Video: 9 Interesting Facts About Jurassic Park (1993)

The 1993 movie Jurassic Park, directed by Steven Spielberg,
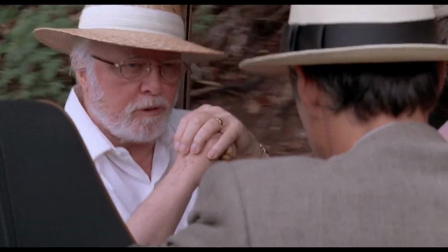[0:10]
is an all-time classic about a theme park created by John Hammond that allows dinosaurs to coexist with humans.
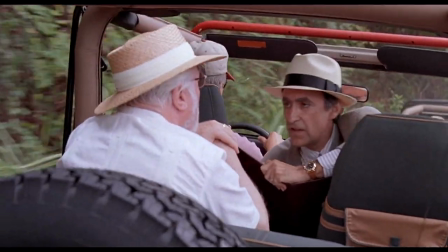[0:15]
A group of paleontologists, a scientist, a lawyer, and kids are sent to see the park before it is released to the public.
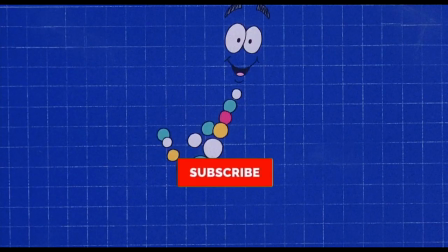[0:22]
However, a storm comes, causing complete chaos at the park. Before we start, make sure to hit the like button and subscribe so you don't miss out on the next video.
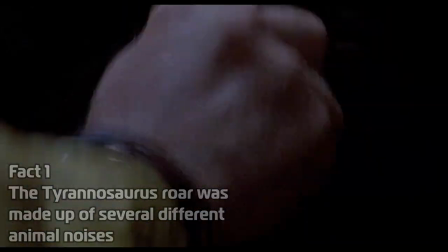[0:30]
The infamous roar of a Tyrannosaurus were a composite mix of a dog, penguin, tiger, alligator, and a baby elephant noise.
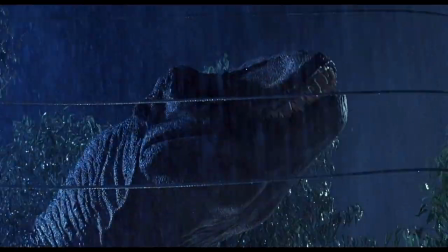[0:38]
The very deep alligator vocals acted as the low-frequency element of the final roar.
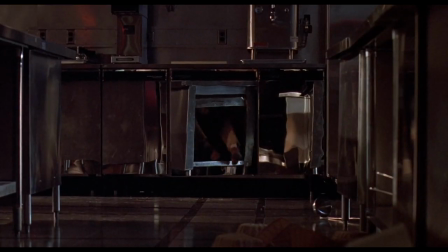[0:43]
However, the key part of the sound is the high frequency of the baby elephant.
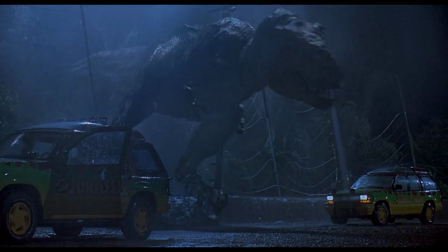[0:48]
During the recording session, the baby elephant only did the iconic cute high-pitched scream that forms the basis of every T-Rex roar in the film.
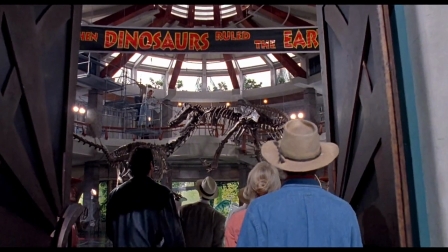[0:55]
Rinstrom says, we kept trying to get it to do it again and the handlers were saying, we never heard it do that before.
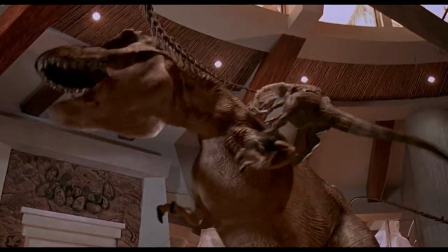[1:02]
That's a weird sound. The introduction of the T-Rex is a scene expressly planned around the sound design.
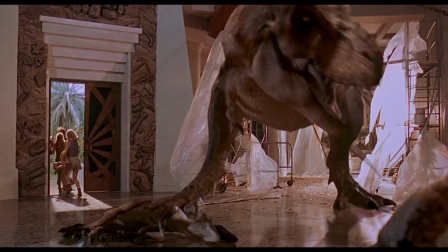[1:07]
I think maybe the other directors would have had a bit of a shock moment when you could see the T-Rex showed up out of the blue.
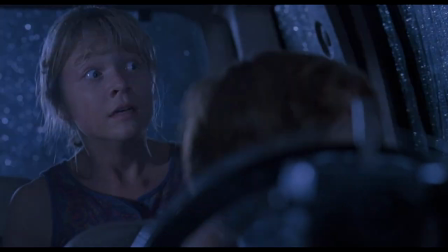[1:13]
Spielberg was great in the T-Rex scene by getting several minutes of tension because you knew what was coming and you knew it because you heard it before you saw it.
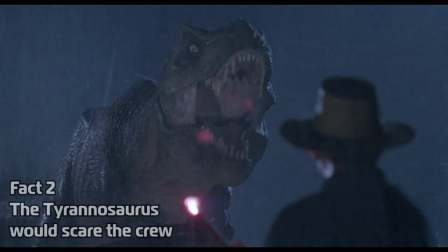[1:21]
It's nice when movies think about sound that way. The T-Rex was not only ferocious on the big screen, but around the crew.
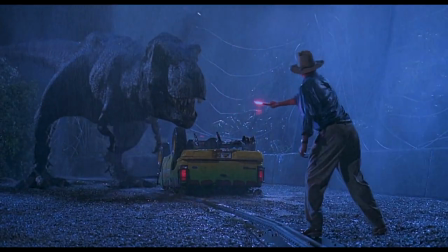[1:27]
The T-Rex occasionally malfunctioned due to the rain.
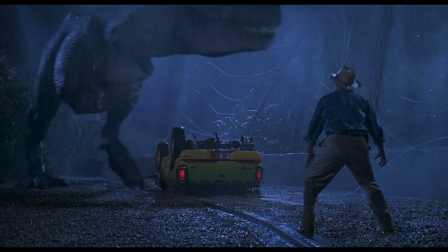[1:30]
Producer Kathleen Kennedy recalls, the T-Rex went into the heebie-jeebies sometimes, scared the crap out of us.
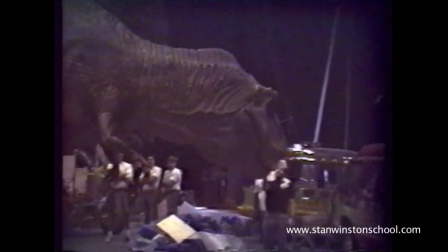[1:37]
We'd be like eating lunch, and all of a sudden a T-Rex would come alive. At first we didn't know what was happening, and then we realized it was a rain.
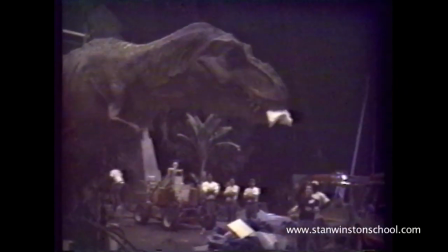[1:44]
We'd hear people start screaming. The crew had to have a safety meeting about the T-Rex. It weighed 12,000 pounds and was extremely powerful.
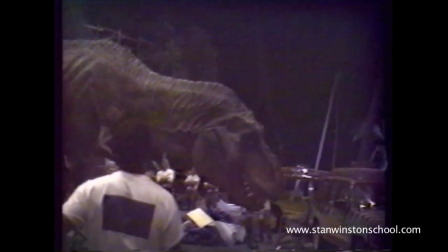[1:52]
They used flashlights to announce when it was about to come on to alert the crew, because if you stood next to it and the head went by at a speed, it felt like a school bus was going by.
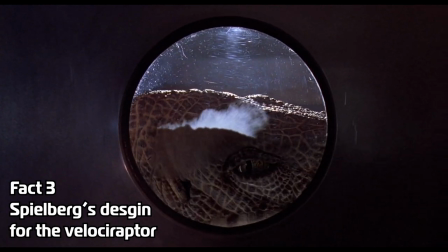[2:01]
Spielberg wanted the Varosta raptors to be about 10 feet tall, which was taller than what they were known to be.
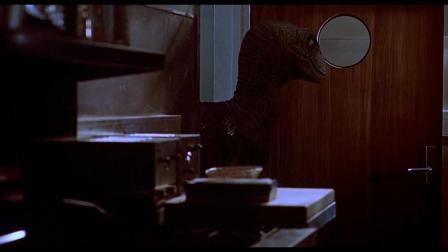[2:07]
However, during filming, paleontologists coincidentally uncovered a 10 foot tall specimen of raptors called euthoraptors.
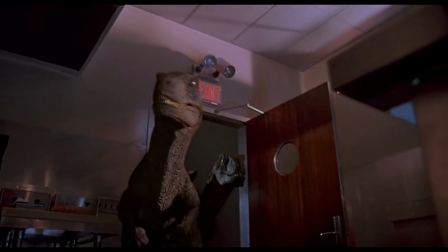[2:13]
Spielberg also wanted the dinosaurs to be bird-like, for example snapping to attention like a chicken.
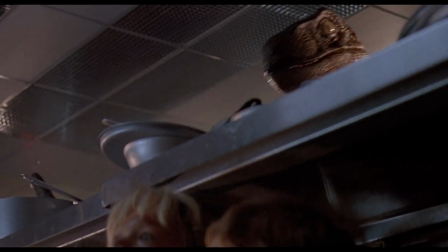[2:18]
Spielberg like the Raptor tapping its clock to Morse code to any Raptor listening the movie grossed 402 million dollars in the US and just over 1 billion
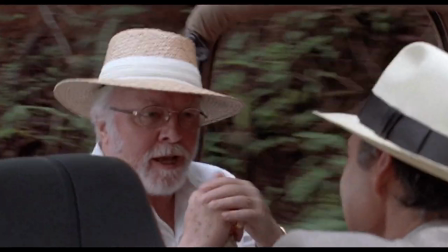[2:26]
worldwide Steven Spielberg made 250 dollars from this movie the largest sum any individual has made from a movie the kitchen was filmed in two weeks with
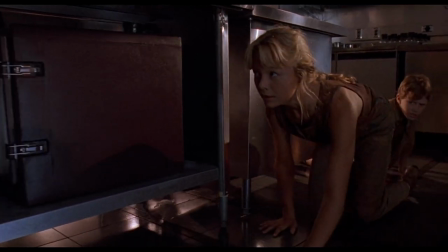[2:35]
Raptors there most of the time and a man in a suit some of the time anyone in a Raptor suit could only do it for up to 15 minutes because
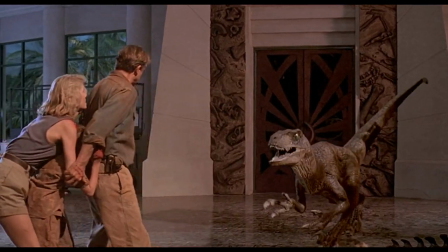[2:42]
when they were bent over in a downhill skiing position which was very physical the Raptor clicking its toenails was done by a puppeteer
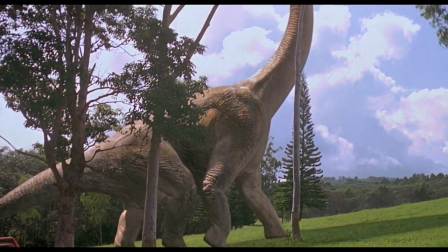[2:49]
walking on raptor legs. Generally, any shot of a full dinosaur was computer generated, but shots of part of a dinosaur were animatronics.
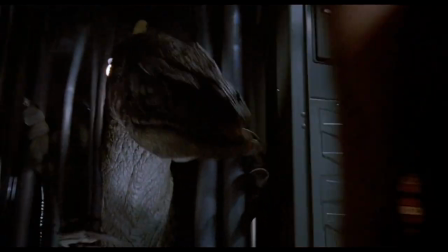[2:57]
Laura Dern was crying for real and was genuinely terrified in which Elliot encounters the raptor in the menacing shed scene.
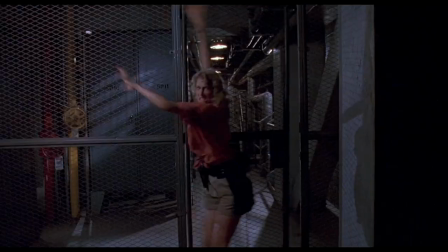[3:04]
Because of the way the shot had been constructed genuinely terrified her. Spielberg changed the climax a few weeks before the end of the shoot.
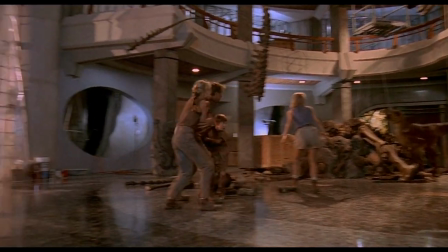[3:12]
When he saw early visual effect footage of the first two t-rex sequences he realized that more was possible the original climax involved the raptors
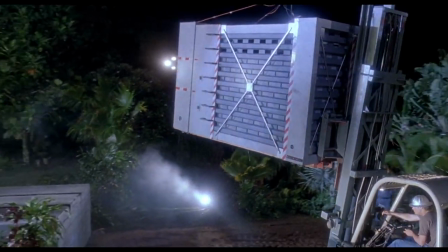[3:20]
being killed by the t-rex skeleton in the visitor center but spielberg felt the audience would have hated him if the t-rex didn't make one final heroic
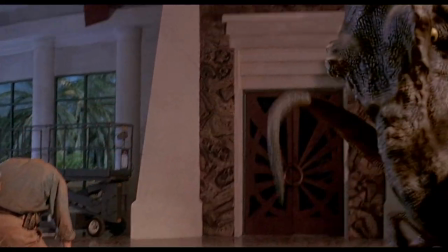[3:27]
appearance since he considered the t-rex the star of the movie the new climax was completely computer animated unlike
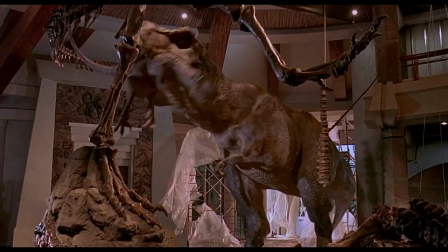[3:33]
the first t-rex attack first they enacted it and then added the effects it was the last scene to be filmed.
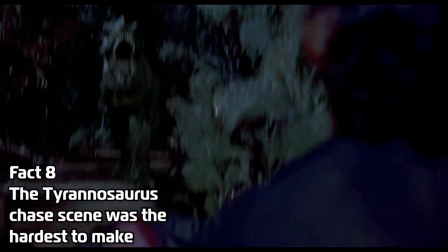[3:39]
The T-Rex chasing the Jeep was one of the most difficult scenes to animate.
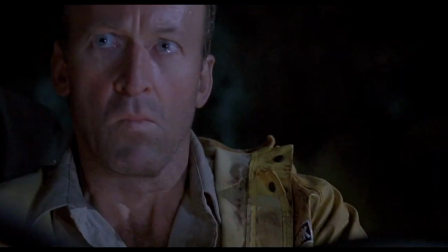[3:43]
Steve Spaz Williams had to do some research because there was no frame of reference for a running animal of that size.
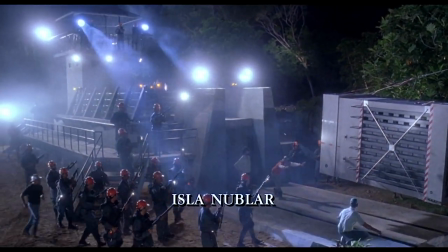[3:50]
It took two months to figure out how to get it to run. For instance, he would run the sequence backwards to see all of the mistakes.
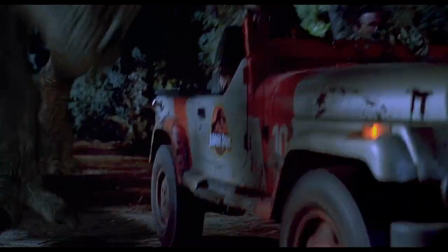[3:56]
They were also able to use the computer to add a little details to authenticate the scene. For example, the T-Rex running through the puddles of water and leaving splashes.
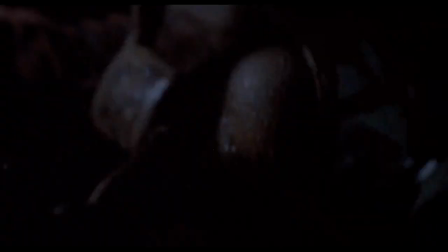[4:05]
The splashing was filmed individually and then the computer added it to the T-Rex's footsteps.